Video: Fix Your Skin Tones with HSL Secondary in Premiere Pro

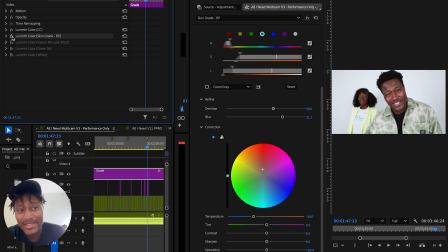486s
And I think in most cases, if you want your video to look like, I don't know, a documentary format or everyday kind of video work, I think a bit of shooting the white balance, correcting camera, as we did, to make it pop,
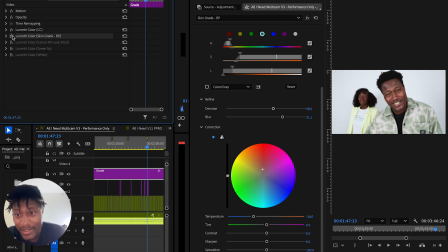504s
when you put like a bit basic correction on, and then literally putting a bit more warmth in the skin, I think most of the time, job's done. You don't need to do anything else. But because this is a music video and I wanted it to have a bit of a mood, I wanted it to have
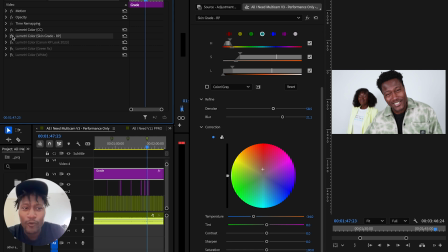523s
my kind of aesthetic for what I like when I like check out the photos and the videos that I get from my camera. I put this look. Now the thing is with this look that I've just applied, which says Canon RP look 2023.
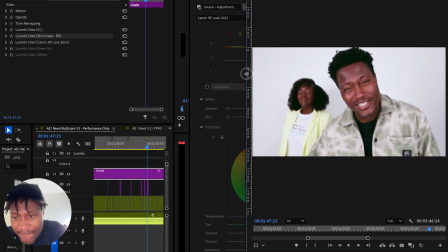541s
When I look at some shots, I must admit, I think the skin could have been tweaked a little more,
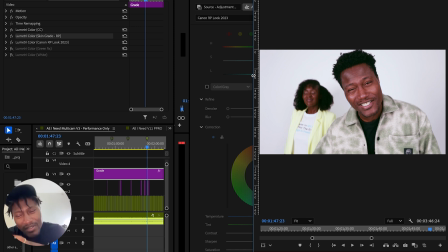546s
but there is a kind of nostalgic look to it that I like.
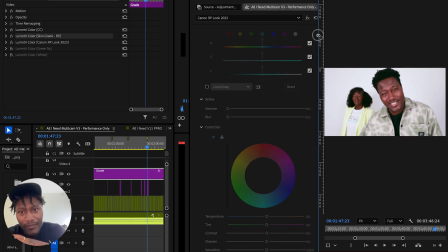550s
And essentially, once again, what is going on here, if we look at all the settings,
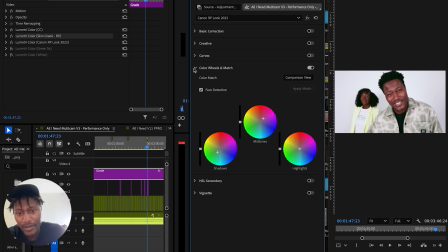557s
is this time color match, which I've talked about in my last video, where in the shadows, I just tint it down to the greens. In the midtones, a bit more up there. As you can see, highlights I don't mess around with. So the main thing, I guess, that's kind of pulling through is that there's more green in the shadow area.
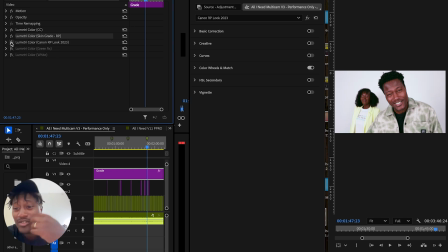577s
But I just think it just gives it a look. Now, if I did this music video again, I'll probably maybe tone down how it puts even more brightness into the skin. But at the same time, I do like how it just adds a bit of retroness.
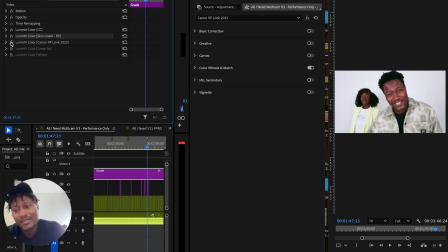595s
If this feels modern, there is something about what it's doing to the midtones that in the skin that gives it a retroness that I don't mind. And then what's next? Green fix. So basically,
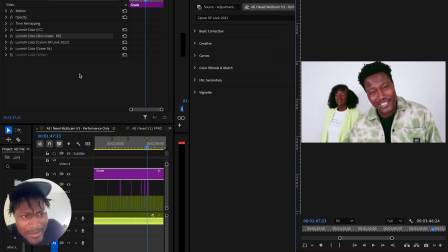612s
through all the correction and stuff like that, it seemed like that luminescent green was a bit of a problem for my camera. So I had to do like a custom setting where I could actually bring out the green, because you can see it's a bit washed out. And at the same time,
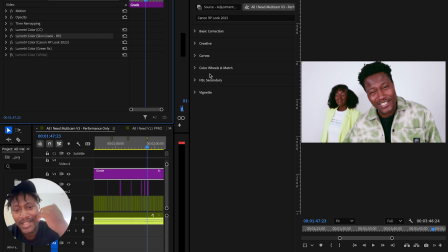629s
I made the HSL secondary, you can just go to it,
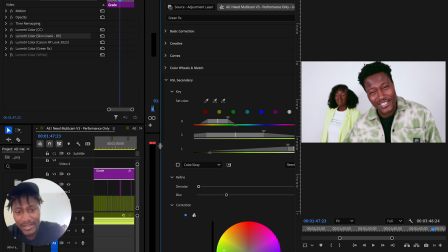635s
wide enough in the in the hue, in the H, as you can see. I made it wide enough that it starts messing around with the green on my jacket, and I love how it pops it out of the scene.
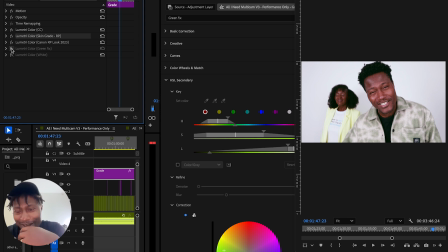650s
You know, it felt quite flat before, and yeah, it only felt like you could see correction to the basically our faces, but then it just pops out of the scene, so it's not too flat. So I like that.
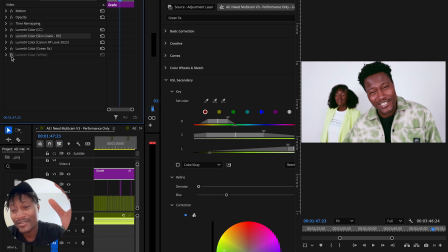664s
Let me just show you it popping. So as you can see, it looks very subtle, but once again, I did a HSL just to make the white actually pop. So you can see my teeth pop a bit more, Judith's top, the background actually looks white rather than a subtle grey.
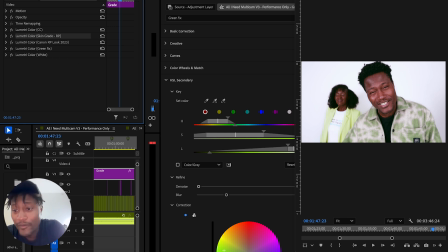682s
So yeah, these are all the adjustments that I did in the end before I put this video into After Effects to put the lyrics in certain places. These are all the adjustments on how I did the grade in the video.
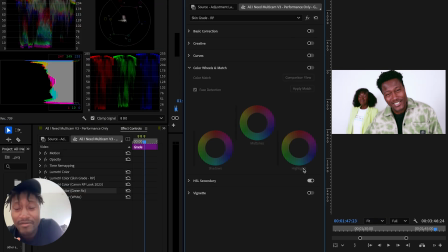694s
I hope especially the HSL secondary really helped you, because a lot of us can talk about color grading, but I think that is the secret sauce, because if the skin doesn't look right, then a lot of grades fall flat.
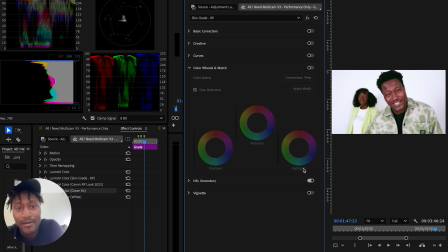712s
Like, it's the first thing you look at, right? People's eyes, skin. If the skin doesn't look right, if it looks too green, it looks too light, people look too ill, you're like, I don't care how creative this video looks, that person doesn't look healthy. So once you know how to fix the skin, I think you could do whatever you want with the color grade.
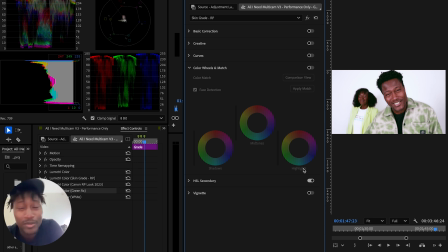731s
You know, it doesn't matter if it's a beauty video, if it's a creative video.